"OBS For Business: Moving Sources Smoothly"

I'm David Maldo, and like a lot of you, I've been using OBS to add impact to my video calls and presentations. And today I want to show you how to add motion to your OBS sources. So for example, a lot of us are using OBS to add title bars to our videos.
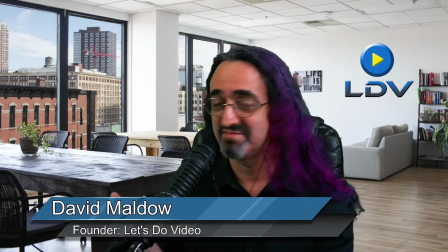I'm going to show you how to have it slide in rather than just appear. And we can have it slide off in any direction, drop out, whatever we want. We can basically control any source in any way we want.
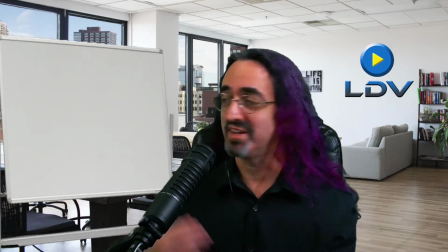Another example, if I want to start my presentation, I can bring in my trusty whiteboard and project my PowerPoint on it.
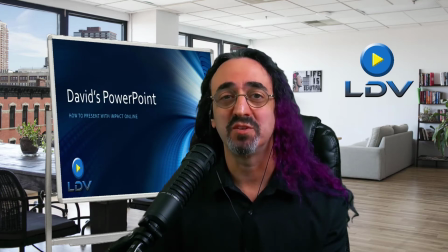These little visual enhancements just make your presentations a little bit more interesting, a little bit more fun, a little bit easier to watch. Now, I'm assuming most of you using OBS for Business are probably doing things a little bit more traditionally. You probably just want to have your PowerPoint behind you. But again, if you want to have it zoom in, as opposed to just appearing behind you,
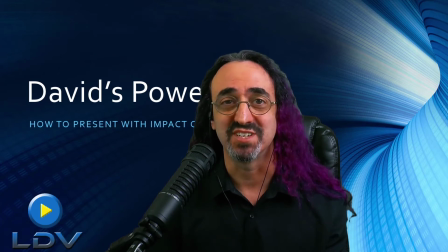it just could give that little bit of an edge to your presentation to make it a little bit more interesting. And the ability to move things in OBS doesn't just apply to backgrounds and graphics.
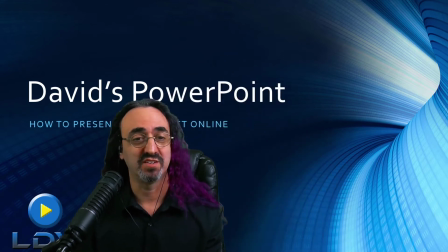I could even move myself. So as I'm going through my presentation, I could make myself smaller so you could see my PowerPoint.
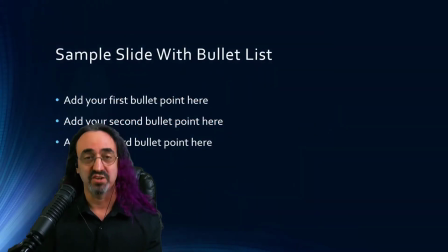And then, if I happen to be in the way, I could just move myself over to the other side.
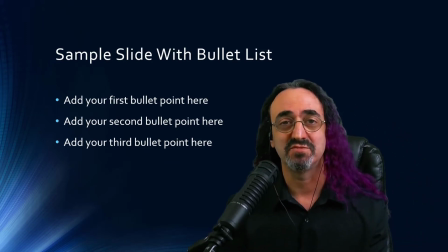And at any time, make myself full size for more impact.
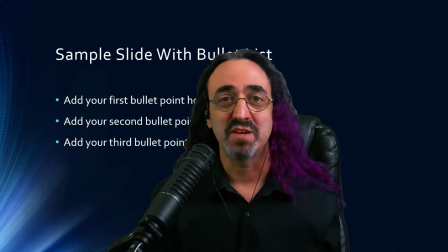Again, just being able to move things around just might be another option for you as opposed to just having things appear and disappear. Just like anything else, you don't want to overdo this to the point where it gets distracting, but if used correctly, it's a pretty nice effect. Now, before I show you how this is done, just a quick word about our sponsors.
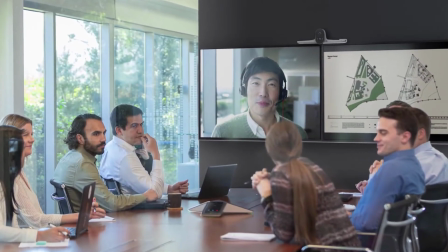Poly has a long-standing relationship with Microsoft over 15 years, and this relationship keeps going strong to this day.
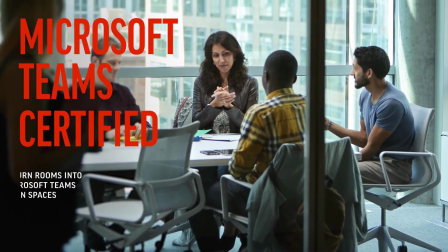Now with Microsoft Teams. Poly has a variety of great quality products that work flawlessly in Microsoft Teams meeting and calling. As a daily Poly Gear user, I'm using a Poly Studio P15 for today's tutorial.
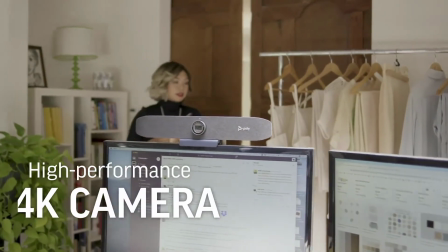And all the techniques in this video work seamlessly in Microsoft Teams meetings. The P15 has exceptional optics, powerful audio,
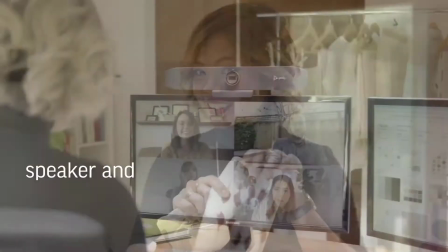automatic camera framing, and cutting-edge noise blocking tech, giving you the freedom to move and command the conversation.
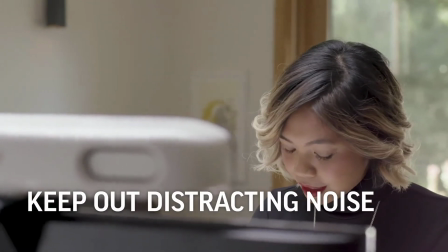The sleek bar is simple to set up and is Microsoft Teams certified, which means video callers can expect a certain level of experience when using the camera for MS Teams calls.
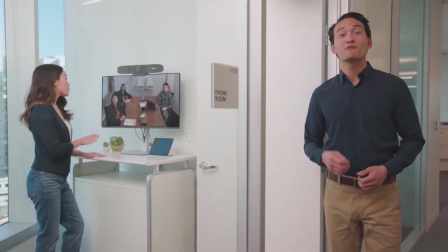The Poly Studio P15 is also certified for Teams Rooms for meeting room use and is an ideal solution for a focus room for one or two people.
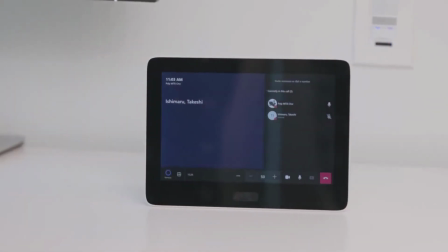In fact, Poly has a range of conferencing cameras certified for Microsoft Teams Rooms, all providing automatic camera framing technology.
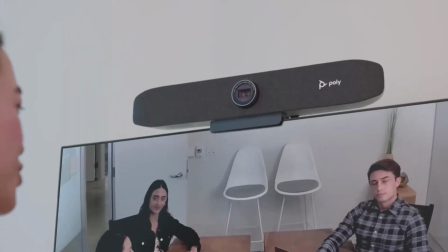Besides the focus room kit with Studio P15, they have the small room kit with Poly Studio R30,
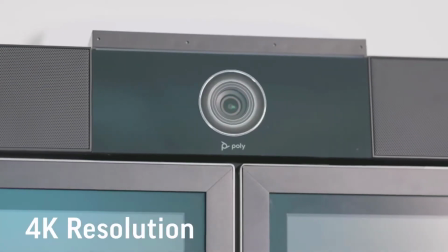medium room kit with the Studio USB bar,
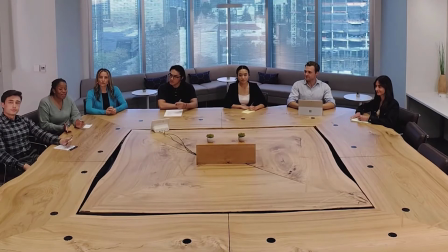and large room kit with Studio E70 camera. To learn more about the Poly conferencing cameras available for Microsoft Teams and Microsoft Teams Rooms,
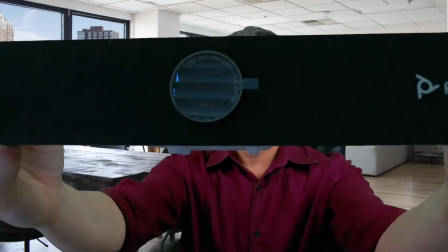and to see my full review of the Studio P15, check out the links in the description. Okay, so the first thing we need to do is to download and install the Move Transition plugin for OBS. This plugin allows OBS to, let us move things around the way I did just there.
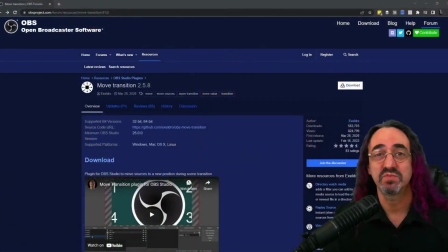So let's go to the website. I'll put a link in the description. And here we have the Move Transition plugin. And by the way, the author of this plugin, Exceldro, he does great work. I use a lot of his plugins.
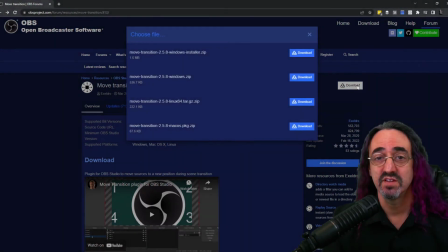So to download it, just click the download button. Most of you should just use the installer. Download it, unzip it, let it install itself.
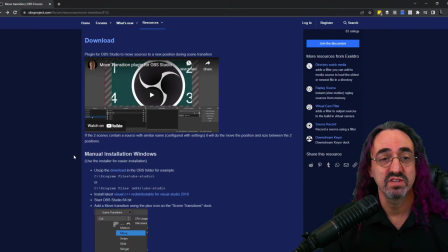If you need to use the manual installer, there's instructions down here, but if you're doing a manual install, you probably know what you're doing.
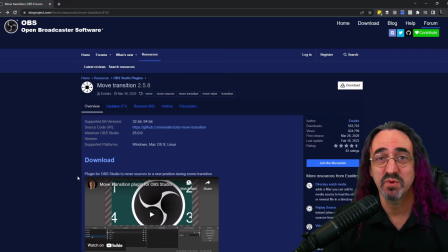So now that we've got the plugin installed, let's open up OBS. Okay, so here we are in OBS.
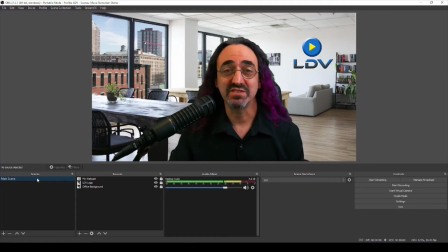And for this video, I'm assuming you know the basics of scenes and sources. If not, I suggest you watch some of my older tutorials.
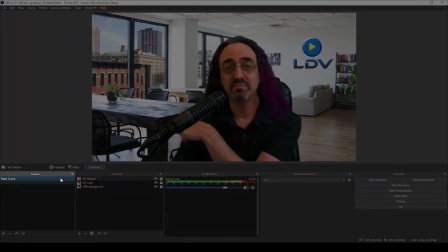For this demo, I have a basic setup. I just have one main scene with our office background, JPG,
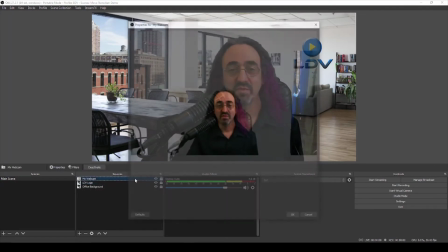the LDV logo, and my webcam, which is a Poly Studio P15.